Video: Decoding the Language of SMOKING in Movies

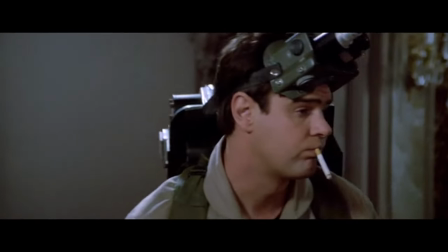498s
Use it as a prop for comedic effect.
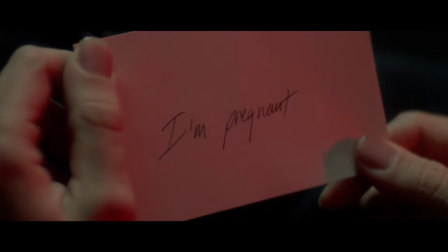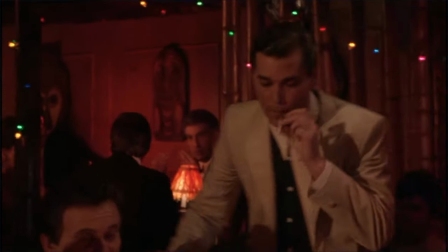506s
Similarly smoking is often used to depict stress, the need for relaxation,
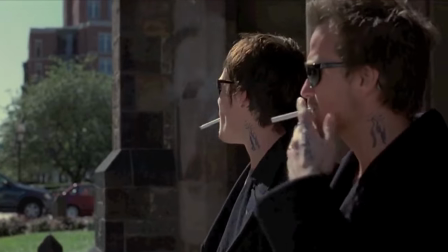513s
freedom, Problem Rebellion Disease
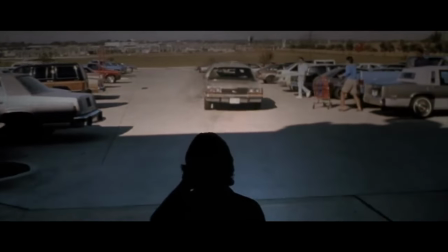522s
Hostility
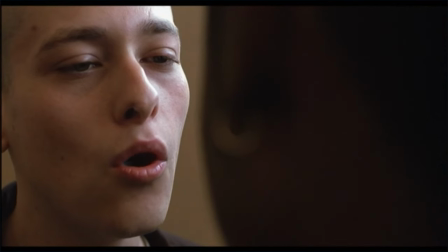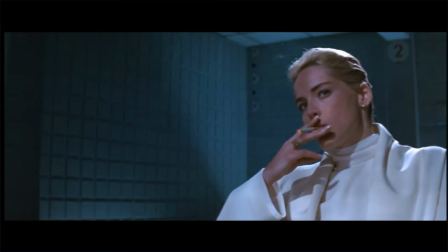529s
The dangerous allure of the femme fatale is effectively accentuated through smoking. We can picture the inner seething of a character who is right before blow-up.
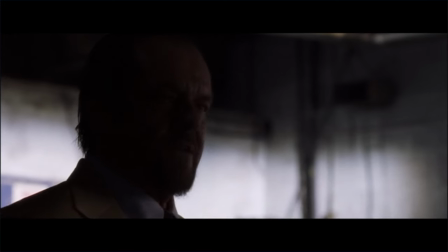538s
Sometimes the exhale through the nose resembles a drag, the danger we associate with it.
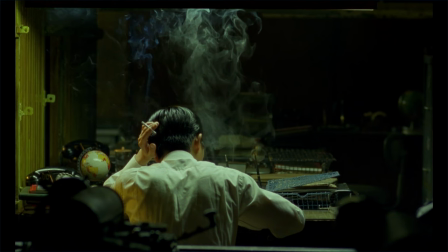543s
Even when seemingly nothing is happening, there is movement in the frame. Despite never smoking in my life, I can't help myself and admire shots like these.
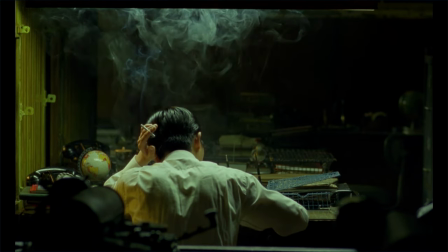552s
Especially when they look as aesthetically pleasing as here. And never underestimate the cool factor.
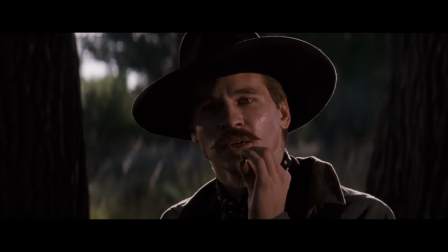558s
But if we are honest, have you ever thought someone looks cool smoking in real life?
Smoke!
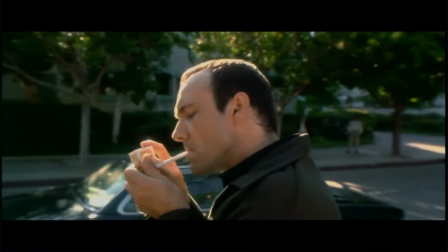564s
That's the power of cinema. It has the ability to make anyone appear cool through thoughtful staging.
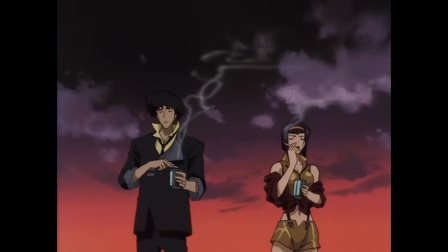571s
The relationships between characters can be conveyed nicely through their smoking. Take this scene from Die Hard.
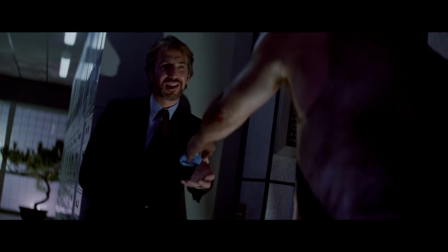576s
John offers Hans a cigarette. He hesitates, but takes it to earn his trust.
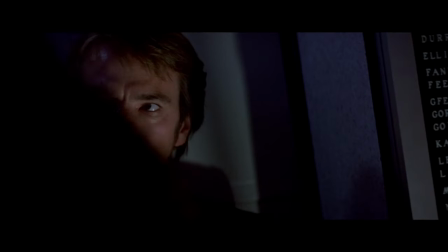582s
Right before Hans thinks he has the upper hand and can unveil himself, he's grinding the cigarette under his heel.
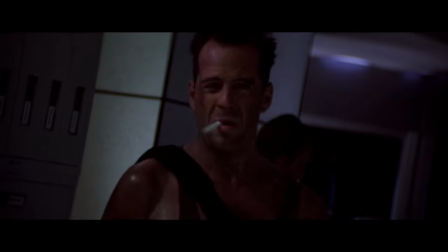590s
Signaling there is no need for John's trust anymore.
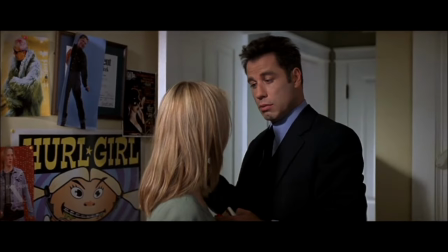596s
On the same page of trust is a scene from Face Off. Travolta wants to earn the trust of the daughter by grabbing her pack and lighting a cigarette.
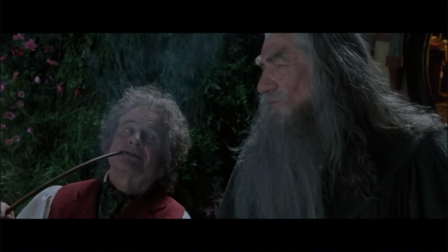605s
Signifying she should trust him. or just simply underline a relationship by showing two friends sharing a smoke.
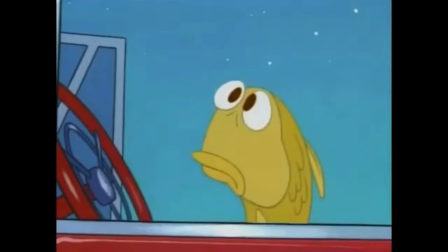614s
A cigarette can also convey a character's background, suggesting a blue-collar upbringing.
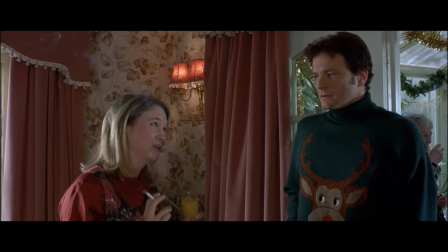622s
Furthermore, it adds a touch of relatability and realism, making the character more authentic to the audience.
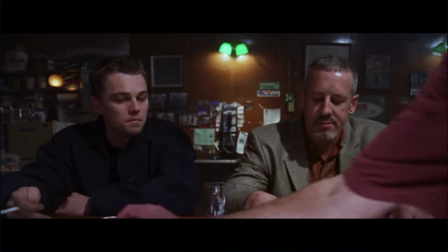628s
Gunslingers, cops and soldiers have been repeatedly portrayed smoking to emphasize their greediness, but of course this goal can be achieved by different types as well.
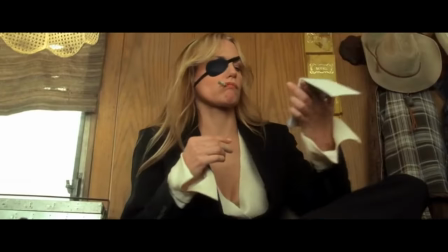637s
But what about the other forms of smoking, you might ask? No worries, I gotcha. The power look.
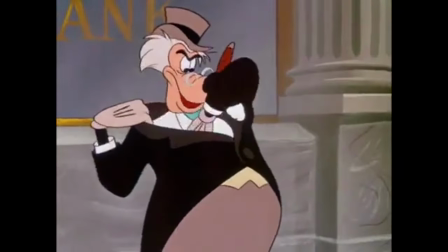644s
Back in the day it was the go-to look to display wealth and success. Additionally, it became the manliest form of smoking.
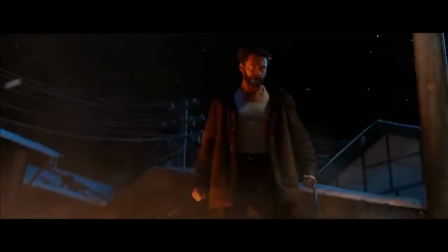651s
Why? Because you look badass. And if we consider it as a phallic symbol, the claim is, mine is bigger!
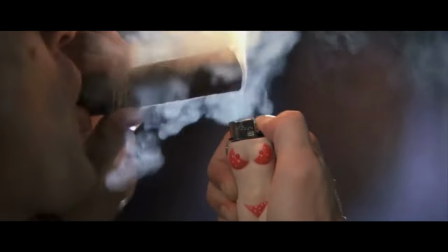658s
On top of that it can look dominant or aggressive, because bearing the teeth comes naturally with it, and it has a psychological effect on us.
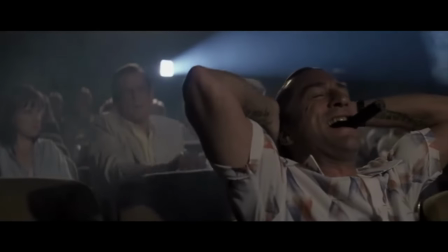666s
We should beware from someone showing us teeth. There's a difference between a smile and this. One is pleasant, the other may be unnerving. And some people own the look.
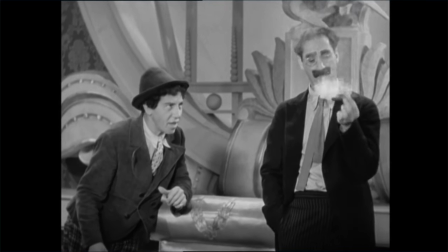676s
Could you imagine Groucho Marx without his signature cigar? The educated look.
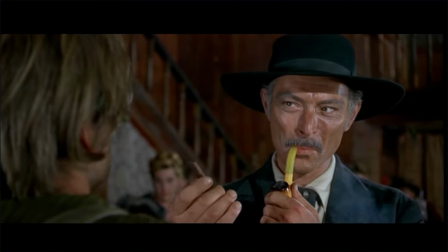683s
A pipe needs to be prepared for smoking. It is for the wise and civilized, so you know you're dealing with a man of culture.
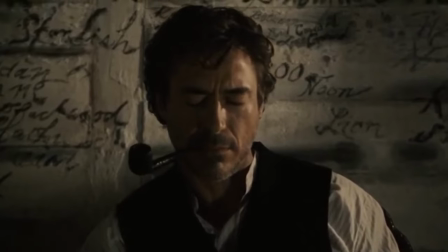690s
Showing how smart a character seemingly may be. Guess what Sherlock Holmes is portrayed with in his classical renditions.
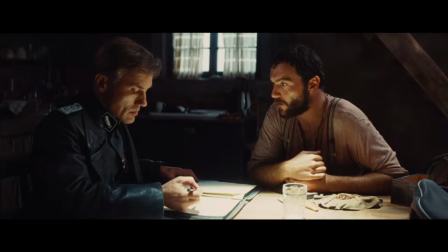697s
In Inglourious Basterds the French farmer thinks he is going to outsmart Lander.
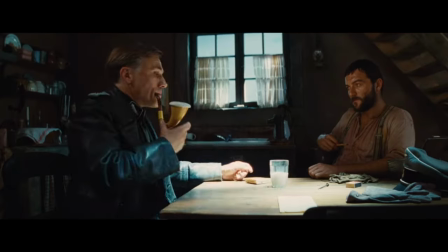702s
But then Lander reveals his ridiculously bigger pipe, saying he is knowing more and won't be fooled.
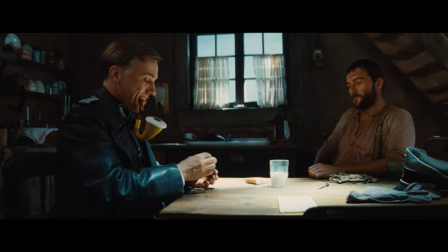709s
Notice how the farmer reacts as Lander reveals his pipe. He lowers his pipe and is admitting defeat.
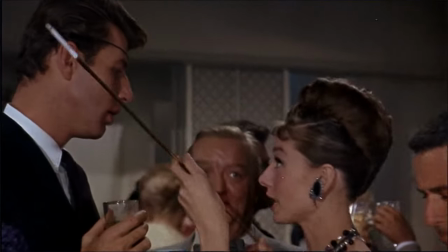717s
The high society look. A cigarette holder or a quaila zaya is usually reserved for elegant, graceful, glamorous and socially higher ranking people.
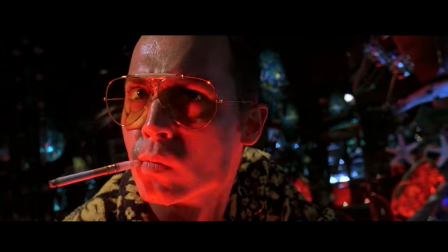726s
But sometimes this can be perverted of course, as it helps Raoul Duke to show his non-conformity and his excessive nature.
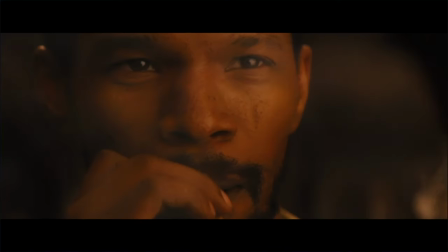733s
Furthermore, it's signaling assertiveness and control. Notice what Jango smokes throughout the movie and what candy smokes with.
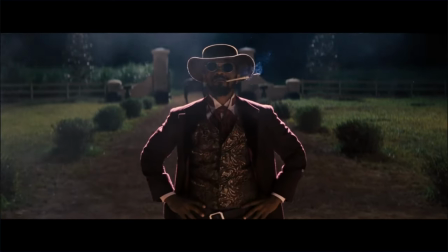740s
In the end Jango has gained control and we see him smoking with the cigarette holder. High chance it's even candies.